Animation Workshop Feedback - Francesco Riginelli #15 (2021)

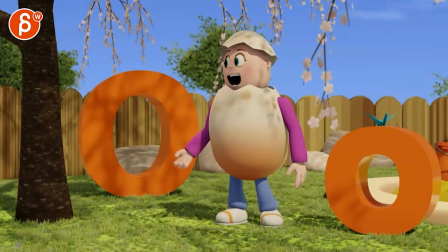187s
and that's fine too i'm gonna put back the sound just in case for this hello there hello there this might be a bit poppy in hello there how it opens up over two frames and
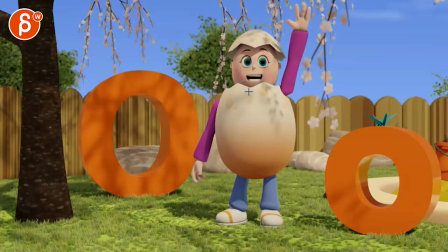202s
then you can see how it locks from here to here there's nothing else if you could have maybe two or three frames extending and even overshooting a bit and coming back to that so it doesn't feel like an artman stop-motion pop into shapes
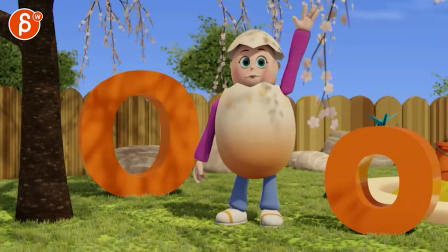218s
none of that's wrong but that's just that's not the style of it there given the fluidity of everything else i feel like you want to retain that for consistency hello there you learn and even hello there you learn i think you could keep the mouth open where it's hello there you
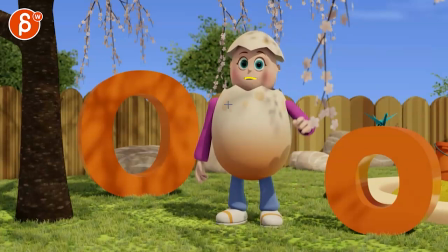237s
versus going back into a default you learned and now i mean it's not a default because there's a smile but like the mouth doesn't have to close in between words that's my point yeah you learned another letter yeah you
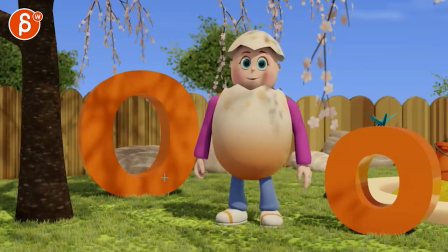252s
learned there you i think you is a bit stronger than the other ones i think you have a little bit of head accent up and down you learned another letter now the letter and even even in a letter even like that at
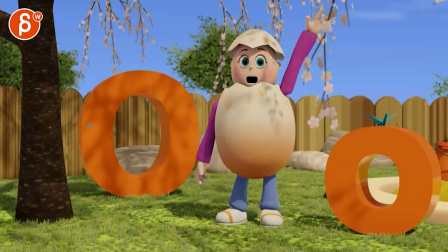268s
the end a little bit of up and down just to kind of because you listen to the sounds hello there you know like those acts don't you have to hit them all the time but every now and then it'll be kind of for connectivity's sake be nice to kind of um have the
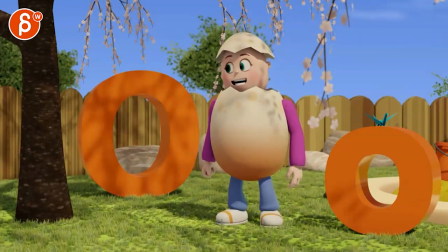282s
sound affect the head hello there you learned another letter letter o makes the sound i mean you can be also on the nose when he goes letter o o instead of down
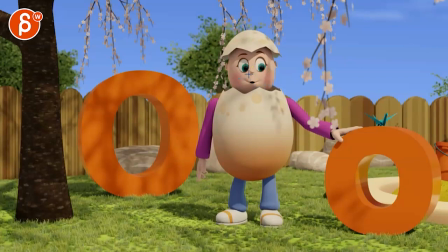298s
and then back it could be down back like this so it's almost like the shape creates an o if that makes sense an o face there oh makes the sound oh makes the sound oh makes the sound but
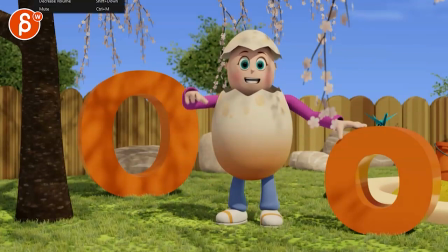316s
i think it makes they put on scrubbing here i think that is a bit big for makes the and it's a there so it Actually, to be honest, after all this time, I don't know if you have a tongue, but I will keep it maybe this wide and have a tongue out for the makes the sound.
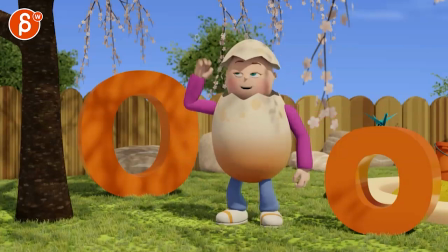333s
I think that that is too big sound.
Oh, oh, as in.
And even here, oh, and then I will go back to maybe up to here and not close it.